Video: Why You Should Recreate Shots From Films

Recreating and reverse engineering the lighting from film stills can be a beneficial exercise for any cinematographer or photographer.
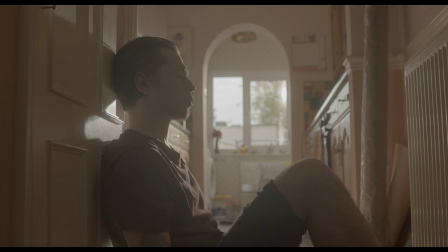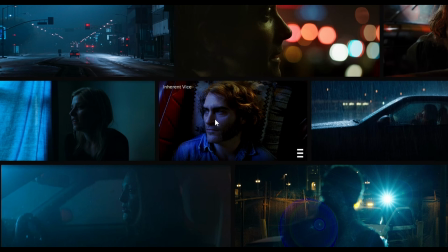For example, let's take this still from Inherent Vice, shot by Robert Elswit.
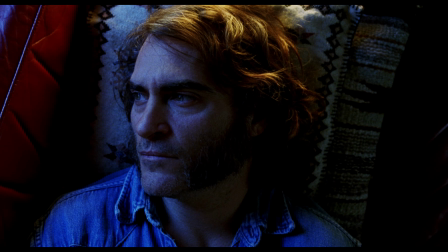The most obvious thing about this shot is the soft blue light on the face. This is motivated by the evening light from a window, camera left.
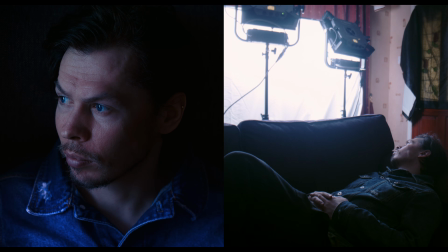We set up a decent sized bounce light to ensure the light is just as soft, comparable to the original image.
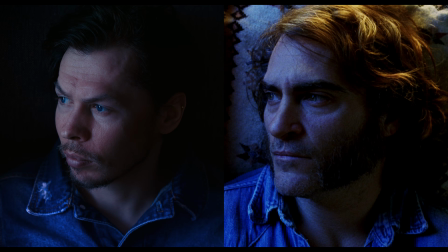Using the RGB function on our LED panels,
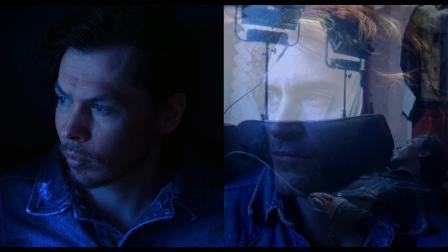we cooled our lights off to a similarly toned blue to match the film still and complete the look of evening light through a window.
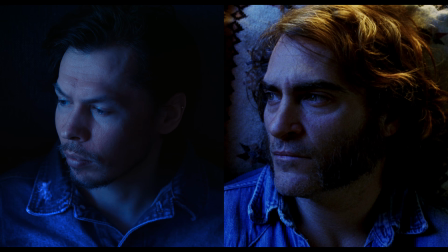The next thing we might notice about the original shot is the warmer top light hitting the hair.
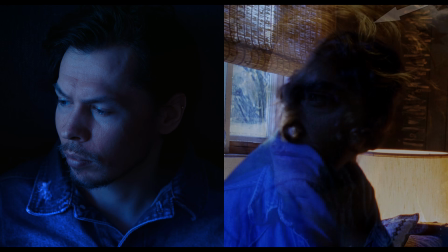This is from a tungsten lamp just above the head.
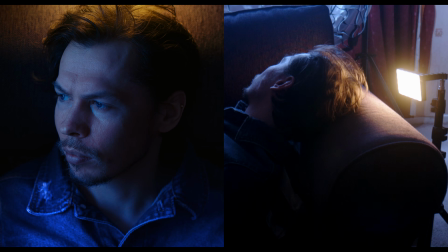We replicated this by simply using a smaller pocket LED panel set to 3200 Kelvin.
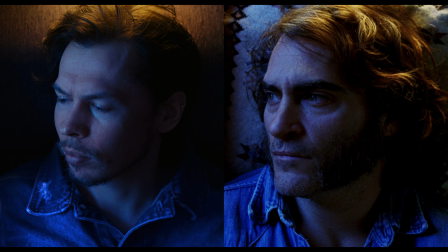Finally, there's a very subtle soft touch of warmer light filling in some of the shadows on the left side of the face.
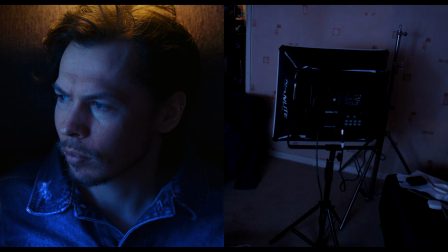To achieve this in our own image, we simply bounced an LED panel with a softbox and grid from an already warm coloured wall.
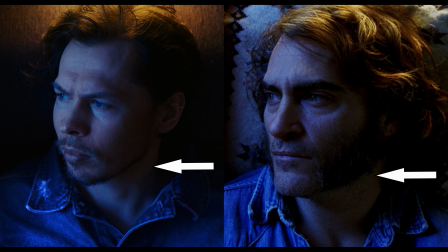This provided a very similar, subtle graduation of warm light to the shadows on the dark side of the face.
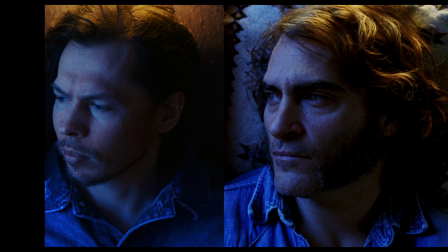So we've managed to recreate the shot from Inherent Vice by breaking down the separate elements of lighting making up the scene,
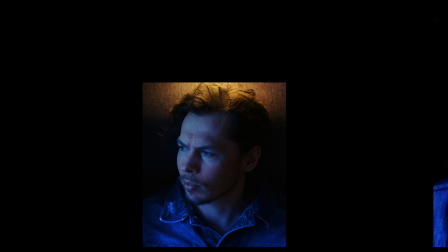and implementing an estimation of how these were created on set.
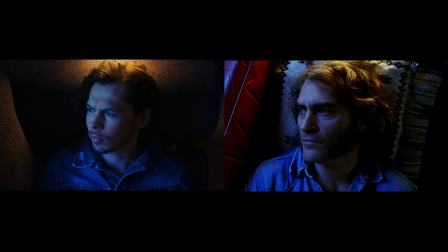But if we zoom out to see the whole shot, the similarities diminish a little. We've shot a slightly different angle, probably at a different focal length. The denim is a different shade of blue, our lamplight is a little harder, the sofa is different, our subject isn't lying on a rug.
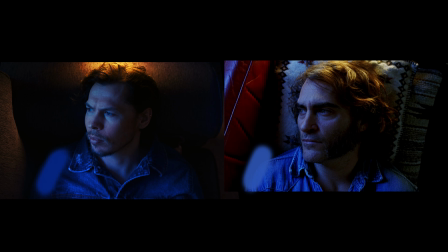We could beat ourselves up about not being able to perfectly recreate this film still, but I don't think that's helpful. In fact, I think trying to perfectly recreate something is somewhat detrimental to making something your own.
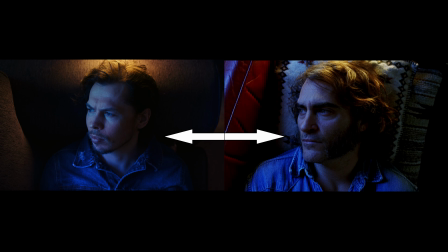Since we're looking at our shot as a direct comparison to the original film scene, we're going to be picking out faults all day long. We've even colour graded to ensure we get as close as possible to the film's original colours, but our shot isn't Inherent Vice, and it doesn't need to be.
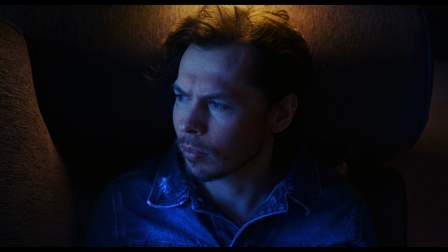So let's change the colour grade to something we feel would suit our own shot a little better.
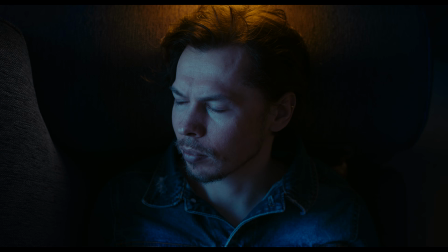Now we've pushed the window light a little more toward green. It kind of looks like TV light, and maybe TV light is what we need for a scene we're shooting. Viewing our image in this way, we can see how rather than a straight copy,
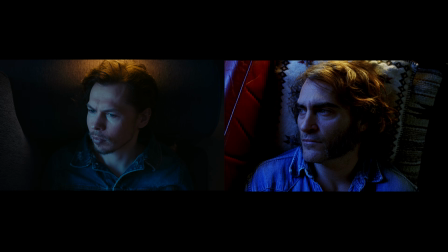we've actually taken influence from the lighting and contrasting colours of the scene from Inherent Vice, and used that influence to make our own image for our own scenario.
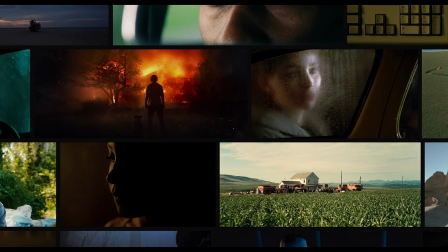On ShotDeck, we can search a whole database of film stills,
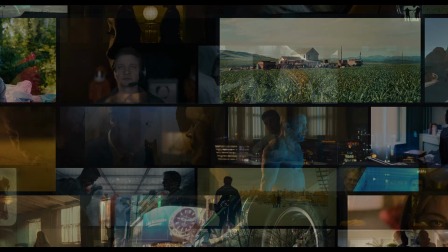not necessarily to recreate an image from a film perfectly, but to get inspiration for our own shots.
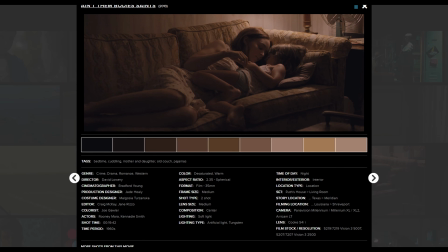Take this image from Ain't Them Bodies Saints, shot by Bradford Young. Often, we might struggle to create depth in our images when shooting against walls or in small spaces.
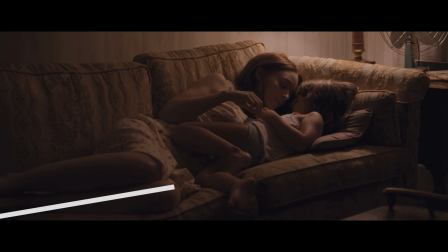But look what's going on here. The cinematographer has shot into the corner of the room and lit the scene with a graduation of light,
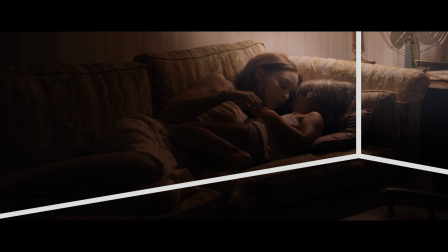further from the camera to closer, lighter to darker. Both these elements create a feeling of depth in the image.
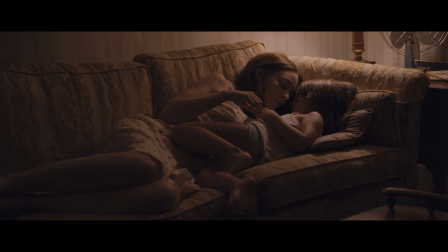Let's take a look at our own shot.
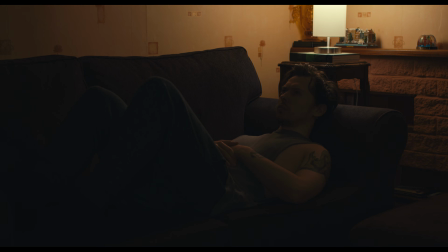We've set up a similar set piece with the couch and lamp, only we've chosen to show the lamp in shot.
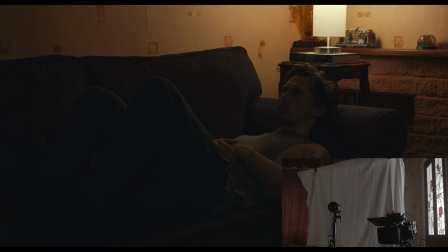We've wrapped the light already coming from a door behind our camera with a large piece of bleached muslin bounce material.
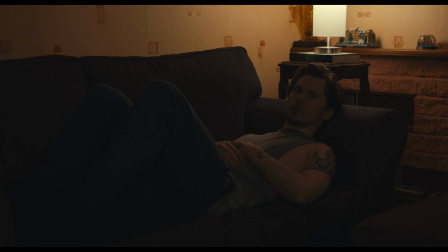This made for a very subtle fill light in our shadows, allowing us to have a dark base to our lighting, while still retaining a little detail similar to the film still.
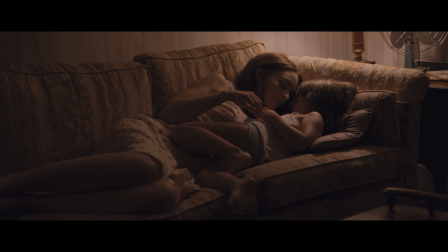You can see that the lighting in the film is motivated by a lamp just off camera with a soft,
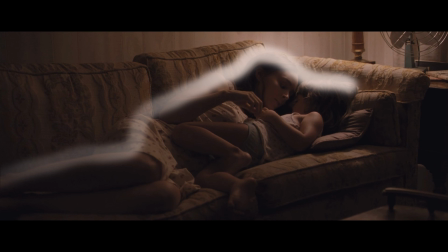controlled source, highlighting the edges of the characters and further emphasizing the depth in the image.
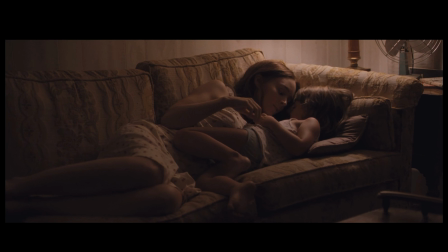Since we can't see this lamp, it could even be that it's the source itself lighting the whole scene.
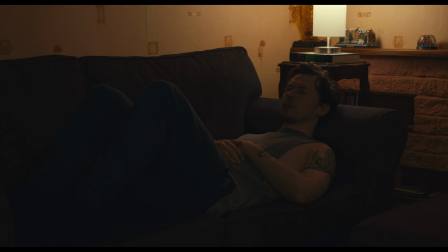But that's not true for our shot, and we're going to need to augment our lamp with extra lighting to bring out our subject.
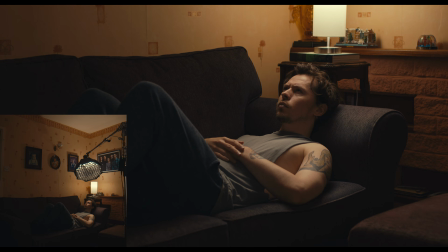We boomed a small, gridded octabox above, pointed away from the wall, creating a small pool of controlled light.
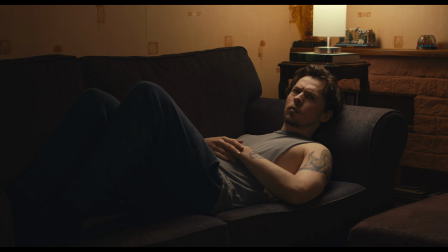and forming an upstage pattern of light on our subject, creating depth, linking to our lamp, and making for a similarly positioned and motivated lighting setup as the still we're borrowing from.
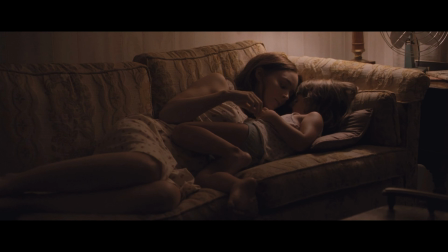We can see in the film still that the light helping to shape the characters and scene is actually filling the entire frame,
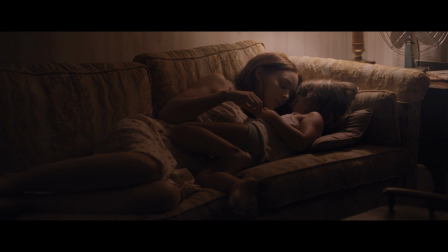but gradually dropping off in brightness, following the light to dark graduation in the image.
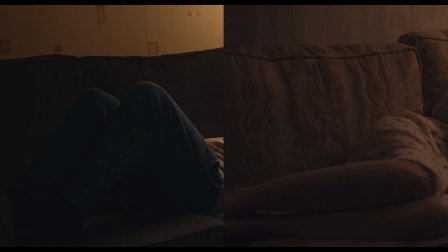Currently our image drops off into near total darkness toward the bottom left of the frame.
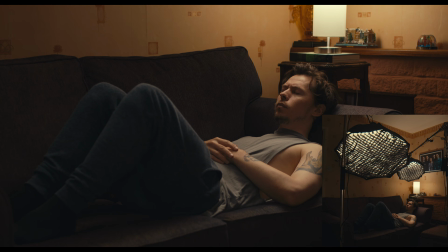So we boomed another, larger gridded octabox above, at a much lower exposure than our smaller one,
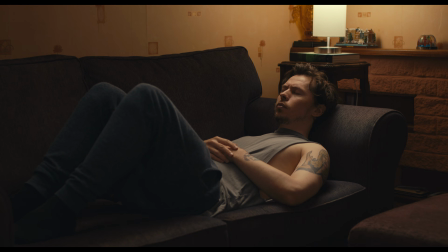to cover the rest of the image, fill in some of these shadows, and continue this soft, shaped light along our subject.
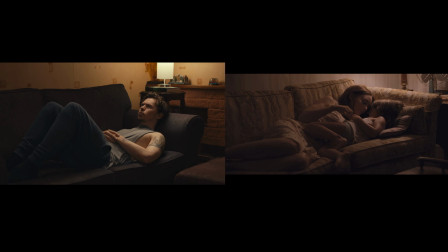Now side by side, we can see our image has taken on a different look to the film still. We have different set pieces, subject positioning, lighting positioning, colour scheme, colour grade,
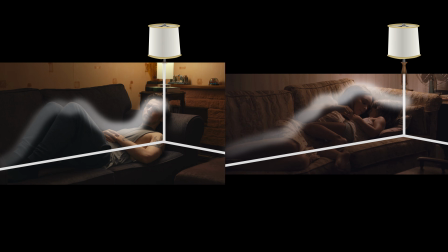framing, but you can see the elements that we've used from this film still as inspiration for our own look.
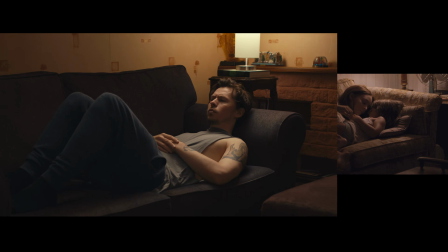And this could then go on to form the basis of the rest of the scene.
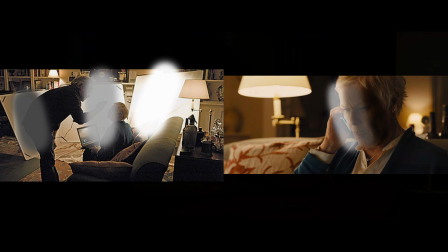Before we take a look at a process Roger Deakins uses in his work, and create a culmination of our film still influences,
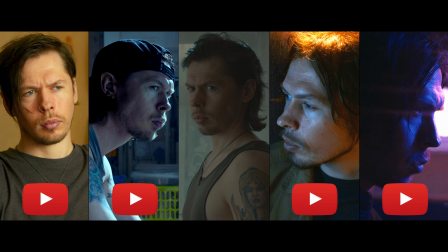parts 1, 2, 4 and 5 of my Lighting with Colour mini course are on YouTube now,
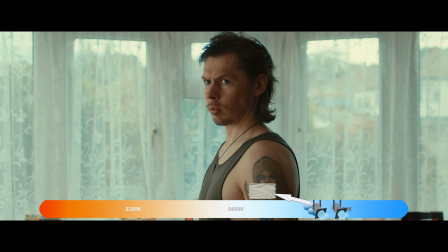but you can also download it all with an exclusive part 3 at my website.
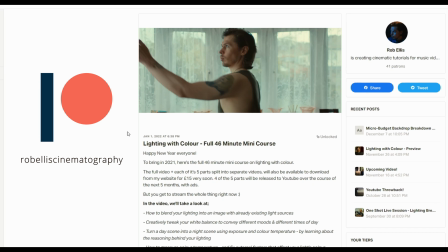Or become a patron and stream the 46-minute tutorial in full.
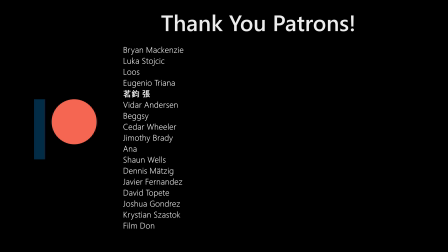And a huge thank you to all my patrons. You all help to keep this channel going, and I really appreciate your support.
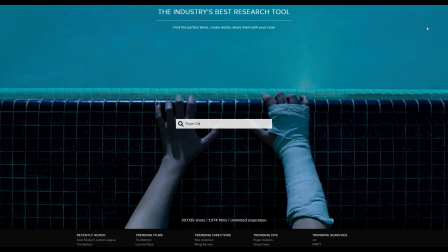If you're seeking inspiration from a cinematographer in particular, an online library of film stills like ShotDeck is very useful,
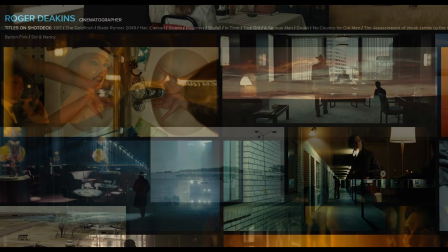as we can search for that cinematographer specifically, pulling up a bunch of stills from different films shot by,
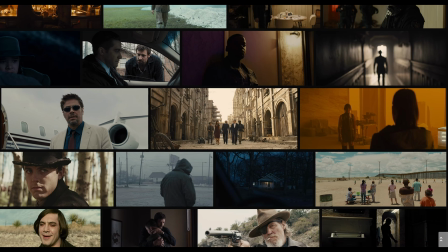in this case, Roger Deakins. Since we're able to access this library of images,
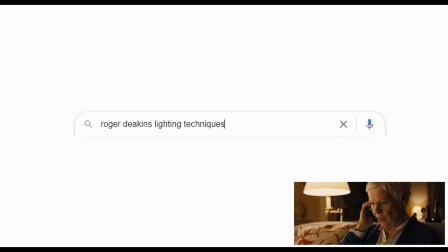we can go away and do some further research on how some of these shots were lit and the processes the cinematographer might have used.
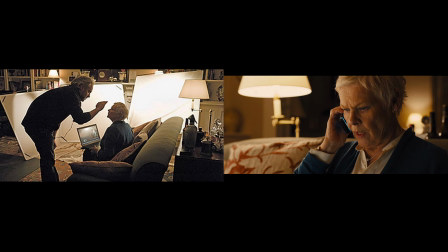We figured out that Deakins sometimes uses a cove of bounced muslin material around his subjects, with each light bouncing from the cove slightly reduced in brightness, to create a natural looking, graduated fall off of light on the face.
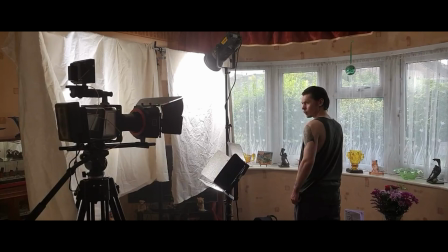This is a technique I've employed in my own YouTube tutorials,
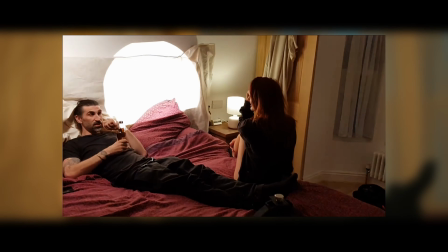and I bounce from muslin material quite regularly, as it makes for a very pleasing quality of light.
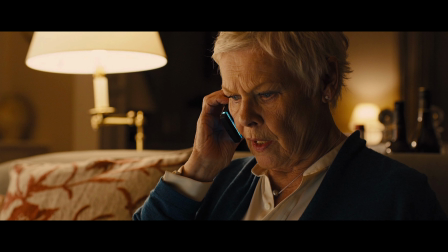So this single film still, and the research we did into it, has actually influenced the lighting in all of these shots.
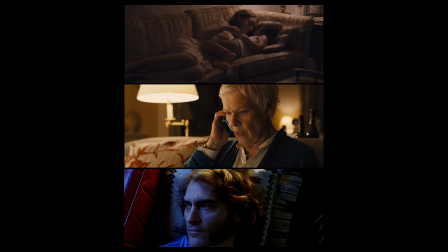So why don't we take something we've learned from each of these film stills and put them together in one shot?
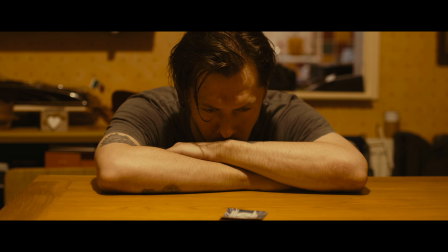We have our subject sat at a table, staring at a photograph, but the shot feels a bit flat as we're relatively close to the wall.
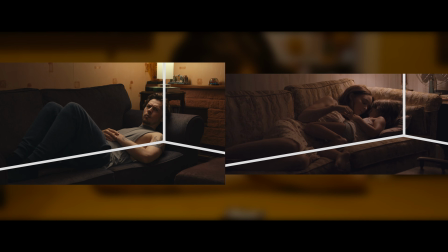Well, we learned a nice way to compose a shot against a flat background in the still from Ain't Them Body Saints.
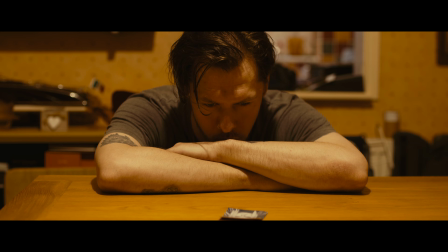So let's go ahead and implement a similar composition.